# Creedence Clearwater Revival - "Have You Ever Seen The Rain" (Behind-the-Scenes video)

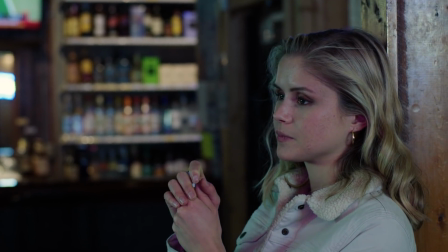You're getting to the age where you start to maybe think,
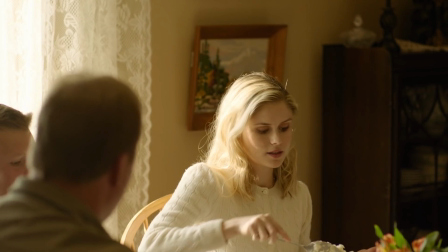have the choices and opinions I've developed been my own versus my family?
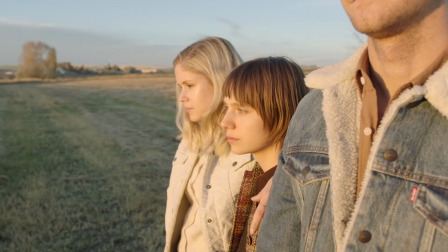And I think maybe also Julia moving away catalyzes that a little bit, departing from that world.
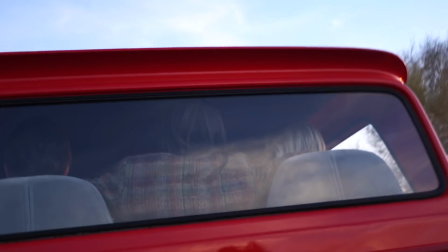Jack, Sasha, and I all grew up in such different environments, polar opposites, each of us.
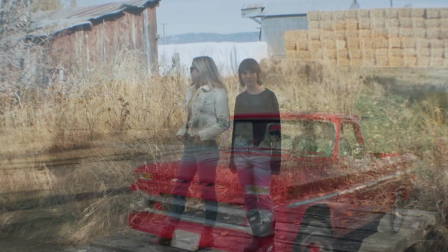And so we showed up to this beautiful house and this beautiful farm.
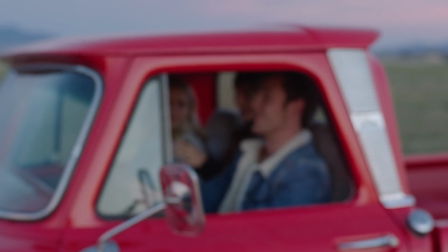And it was really cool because we mentally started to develop the idea of growing up in an environment like that that was so unlike ours.
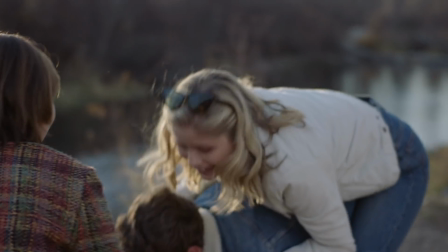It's just been a blast because the chemistry and dynamic between us is lots of fun and to like dance in
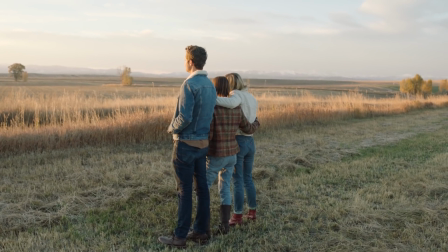the car and Watch the beautiful sunset and just hang out with a bunch of people who love Korean's Clearwater Revival
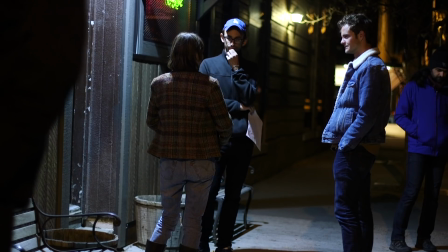The most gratifying part about directing anything is that you Get to work with people who are
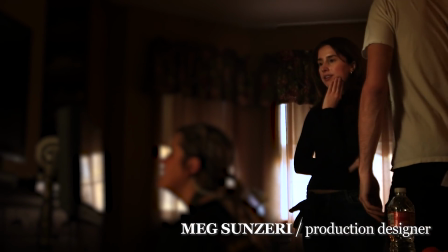smarter than you You get to work with people who are elevating your idea into something way bigger and better than you ever thought it could be
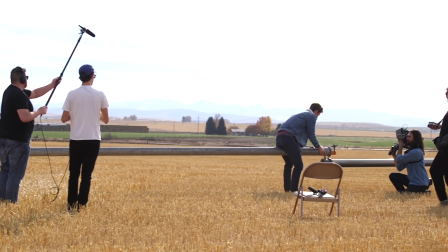As a cinematographer shooting a piece out in the middle of Montana, one of the things that excited me was that it wasn't a performance video, it was a chance to really illustrate the feeling behind the song.
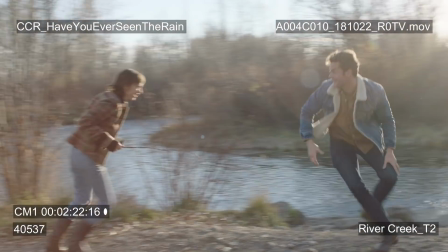To do that would be to set some ground rules. We decided that the camera should feel like a friend, another friend that was experiencing that night with the three actors. The camera would be mostly handheld, that it wouldn't be sort of magically flying over the landscape in a drone. we'd keep it really intimate, we'd keep it really evocative, and always tuned into sort of the emotional key of that beat.
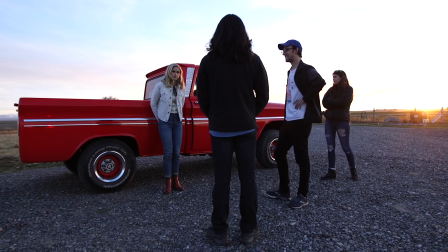And we only had a few days in Montana,
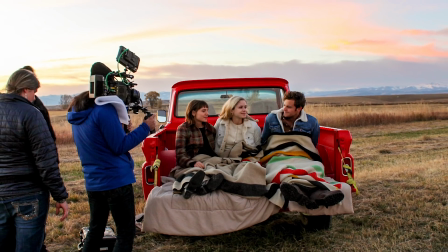so Lawrence and I spent a lot of time breaking the song down and isolating sort of exactly what we needed to create a compelling story that takes place without any dialogue, that rides on the backbone of the song and the beats of the song.
You know that only one light works, right?
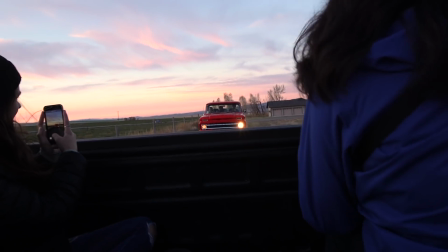Yeah. That's okay. It gives it some character. It definitely gives it character, yes.
I think we really leaned into a sense of filming it through the eyes of a Montana native.
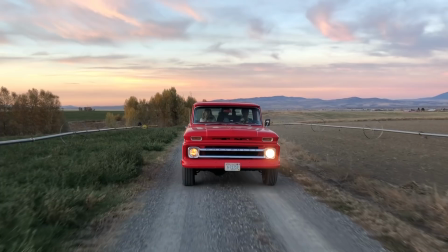That intimate relationship with those dirt roads, the landscapes, the dive bars, the neon lights.
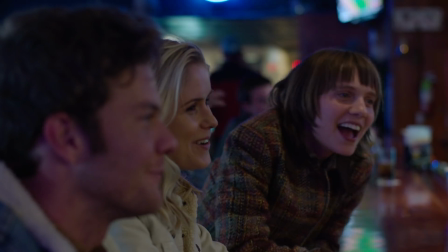We weren't trying to show a picture postcard version of the landscape.
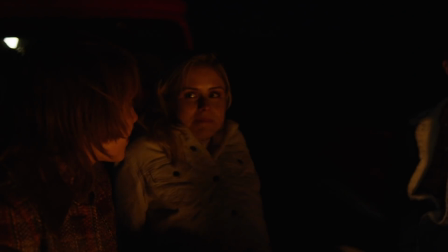We were trying to show how it looks to somebody who's grown up in these fields, for whom this is all they've known, and now they're going to a new step in their life.
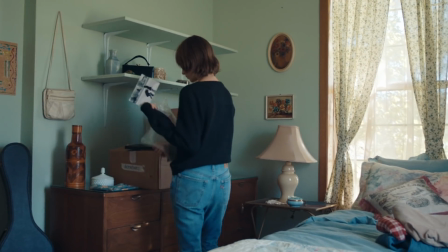And I think all that really evokes that sense of belonging, of home, of leaving something immensely familiar behind.
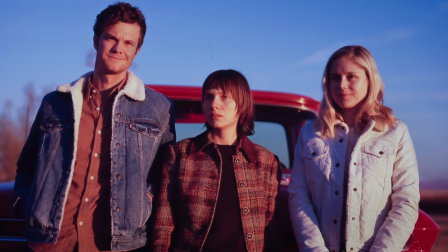Based on what I was told about each individual character's personality and their overall sense of being, I was able to create an entire look for that character.
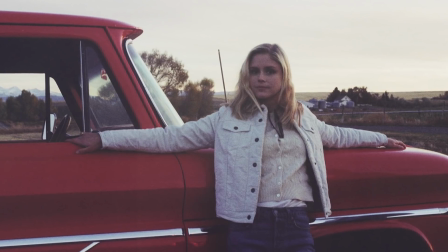Alice's character was very conservative, comes from a nice family.
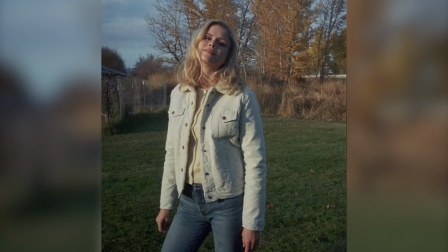So I put her in a great jacket and some light blue jeans. Julia's look was more rebellious, independent.
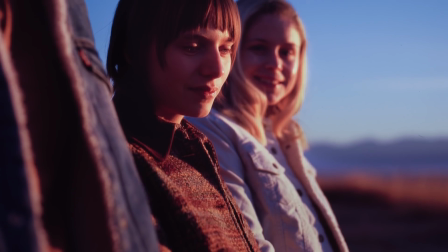We found a perfect outfit that really represented her character with ripped blue jeans and some tall boots.
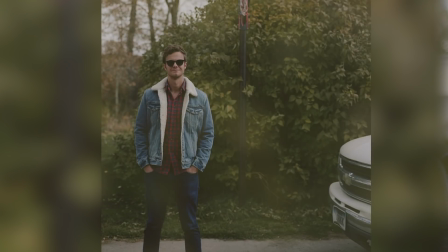Evan, he was pretty simple in a Levi jacket, some jeans and some nice boots, and it was just your classic all-American guy.
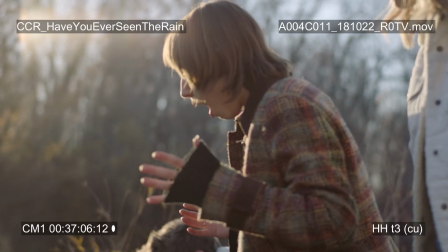When you're making an indie project like this one, a lot of times you need luck.
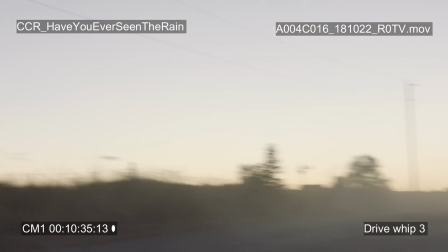And from beginning to end, we just got really lucky. We shot in late October, and a week before we were filming, it was snowing, and then somehow it was sunny, and it was in the 50s and 60s.
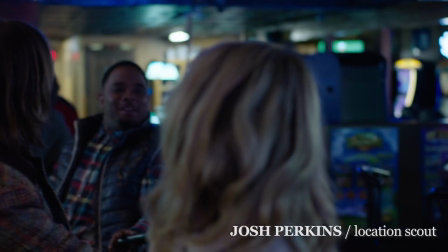We met amazing locals who just became friends of ours. They really believed in the project, and they believed in us, and those are the sort of breaks that you need to make something that reflects what you're thinking.
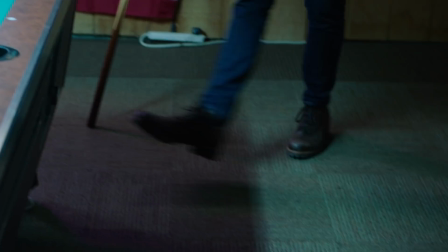I feel like this song is something that is so timeless and brings everyone so much joy. Every time I mentioned this to anyone, everybody had a smile on their face. I've just always been a huge fan of this song.
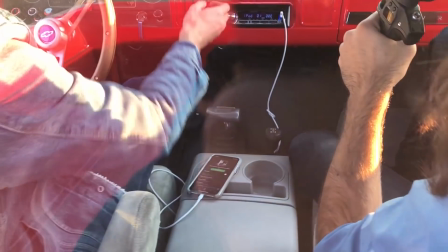The song is the perfect length. It's like exactly what you want a song to be. You want more of it. You don't want it to end so soon, but you can play it on a loop and no one will complain.